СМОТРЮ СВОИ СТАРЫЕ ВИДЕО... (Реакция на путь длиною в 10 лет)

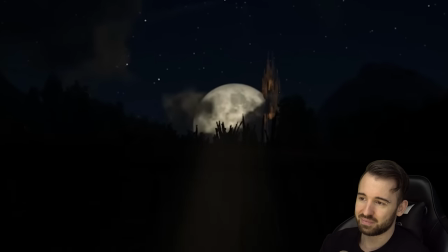3209s Я имею в виду, раздевайся. У тебя все получится. Быстрее, пока я не ушла.
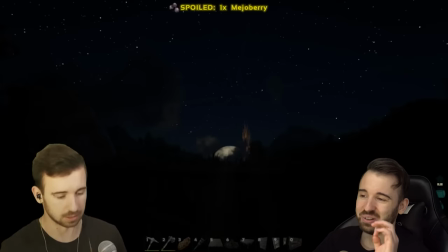3216s Не обламывай мне кайф.
Тогда еще у Луны был немножко другой голос. Как вы слышите. Сейчас он звучит больше вот так. А там он был какой-то более грозный. Блин, а так все забавно смотреть, вспоминать. Я даже не мог помыслить, что такой персонаж может быть популярным у нас на канале.
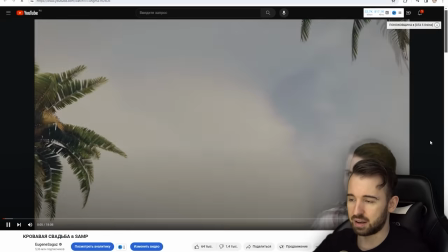3235s
А 9 октября было тоже очень знаковое событие. Это переезд Маквиссера из GTA 5 в GTA Samp.
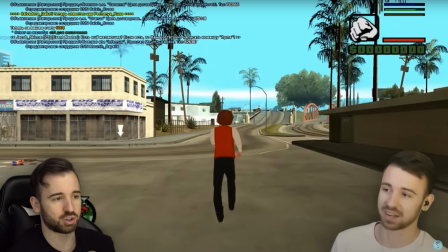3243s
Изначально я решил поиграть сам, потому что мне ребята написали с сервера, предложили за небольшую плату записать как бы рекламные видео на их канале. Я подумал, что почему бы нет, можно попробовать. Нужен под это клёвый персонаж.
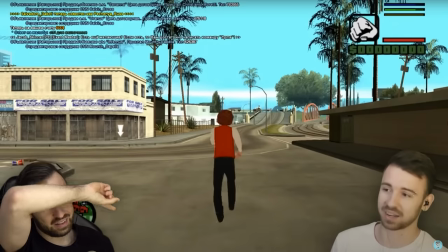3255s
И я решил поэтому перетащить Маквиссера из GTA в GTA Samp.
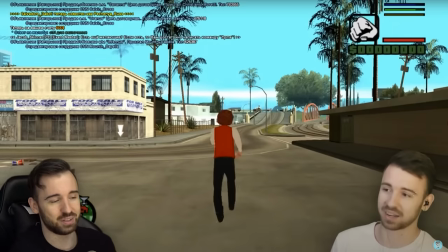3261s
Ну, опять же, Это GTA, одна и та же, как бы, игра, по сути. И это оказалось очень грамотным решением впоследствии.
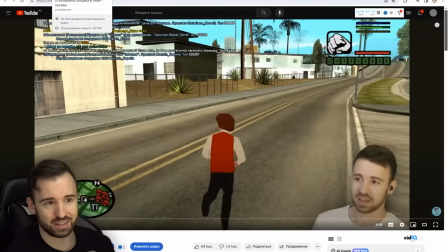3266s
Опять же, чистая случайность сыграла в мою пользу.
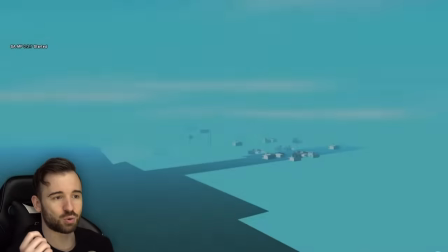3269s
Потому что в третьей серии внезапно я осознал, насколько крутой сериал может из этого получиться.
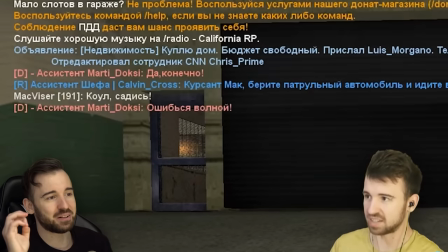3276s
И на самом деле, мне кажется, опять же, если говорить про случайности, мне просто дико повезло.
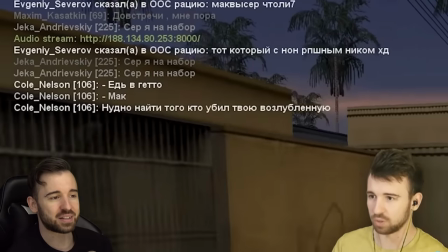3282s
В тот момент, когда я записывал этот видос, мне попался игрок под ником Cole Nelson.
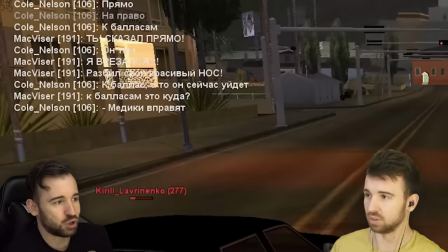3287s
Просто обычный игрок, который просто со мной скооперировался. пока мы играли.
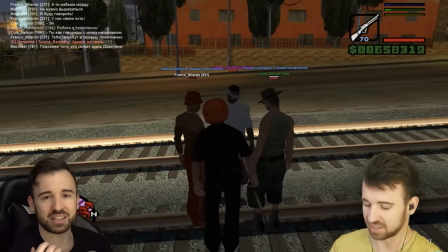3292s
И он так вошел в РП вместе со мной, что не знаю, мне кажется, именно благодаря этому парню Маквиссер стал таким, каким он стал.
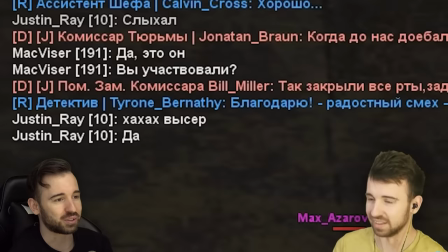3300s
Пока мы бегали, искали убийцу моей жены, происходило очень много крутых событий, которые все постепенно складывались в какую-то прям реальную историю.
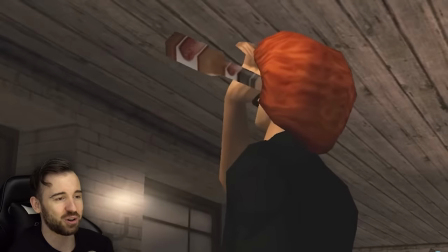3308s
А потом мы с ним пошли вместе вот в этот бар, где у нас был такой киношный разговор, что я решил это все оформить как фильм.
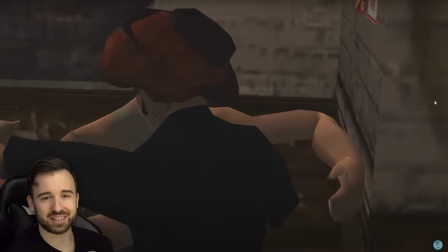3315s
Я музыку такую классную подставил, такую атмосферную, и мне настолько понравился конечный результат, что что в конце я решил по приколу вставить титры.
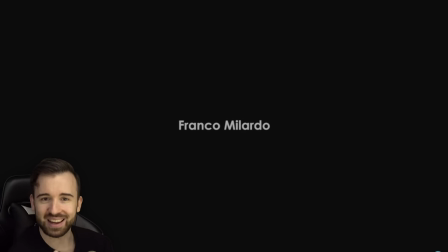3324s
Как будто бы это, знаете, ну, сериал. И это было просто браво, это было так круто, людям так зашло это все, что титры стали традицией уже для сериала про Маквиссера.
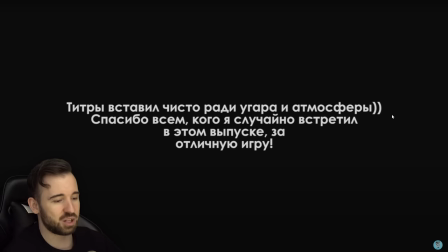3334s
Везде, где он появляется, обязательно есть титры. Вот, видите, даже написал, что я титры вставил чисто ради угара и атмосферы. Угара мало, но атмосферно это правда. И, как мне помнится, это был настоящий успех. Мало того, что у меня уже была целая куча классных игр, Которые супер заходили Канал рос бешеными темпами Так еще и вот Маквысер стал гораздо Как будто он в свою тарелку попал Мне кажется И там он раскрылся еще больше как персонаж И людей это так все заперло Что народу еще больше приходило И создатели сервера, которые меня пригласили Изначально играть, они были тоже в восторге От результатов, потому что Благодаря мне их сервер забивался до отказа И они такие, давай следующий ролик Следующий ролик, следующий ролик И да, ну я думаю вы все знаете, что Все выпуски по Маквиссеру в Сампе Это были все как бы рекламные проекты Но от этого они не становятся Менее душевными, потому что я всего Себя вкладывал в эти выпуски И мне всегда было самому интересно, к чему приведет следующий выпуск Что будет происходить дальше И я погружался в эту историю с головой То есть я считаю, что любая хорошая работа Должна быть достойно оплачена И в моем случае это так и сработало И поэтому мне нисколько не стыдно, что это был Рекламный проект, я в этом ничего плохого не вижу То есть я делал то, что мне нравится и получал за это какие-то дивиденды.
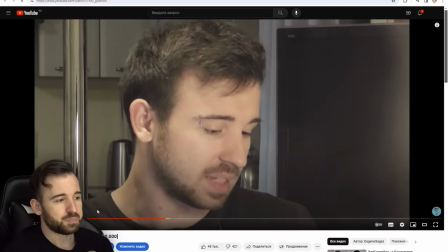3410s
Что очень круто, и я желаю каждому из вас такое. 1 ноября 2015 года мы отмечали с вами 500 тысяч подписчиков.
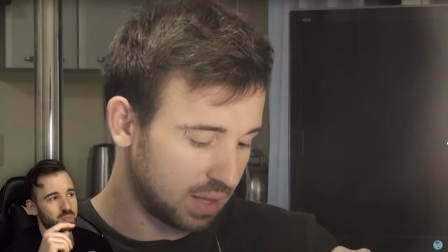3418s
И здесь, по-моему, это первое видео, где я начал ваши посылки и письма раскрывать и читать.
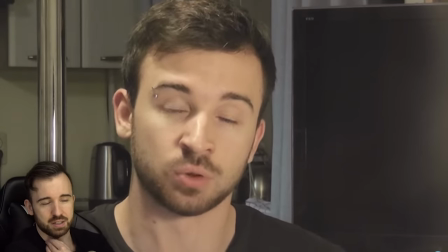3424s
То есть я помню, я открыл почтовый абонентский ящик себе и отдал его в открытый доступ,
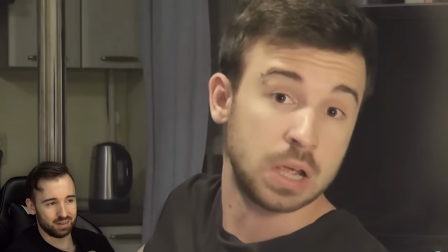3431s
чтобы люди присылали свои письма и подарки. Это неплохо сработало, потому что люди кучу всего крутого присылали.
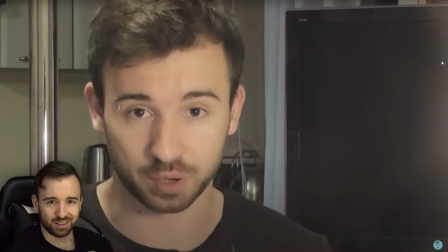3438s
И, кстати, все эти посылки у меня до сих пор хранятся дома, так что можете, ребят, не переживать,
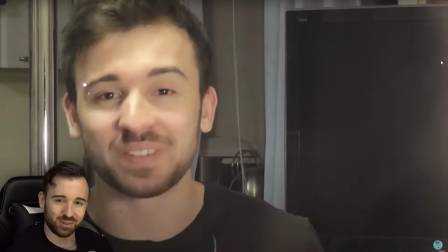3443s
все это в целости и сохранности, я храню это как очень важные для меня вещи. Спасибо вам всем. И что, вы не думали, что я тут гоню вам? Вот, прям под рукой стоит.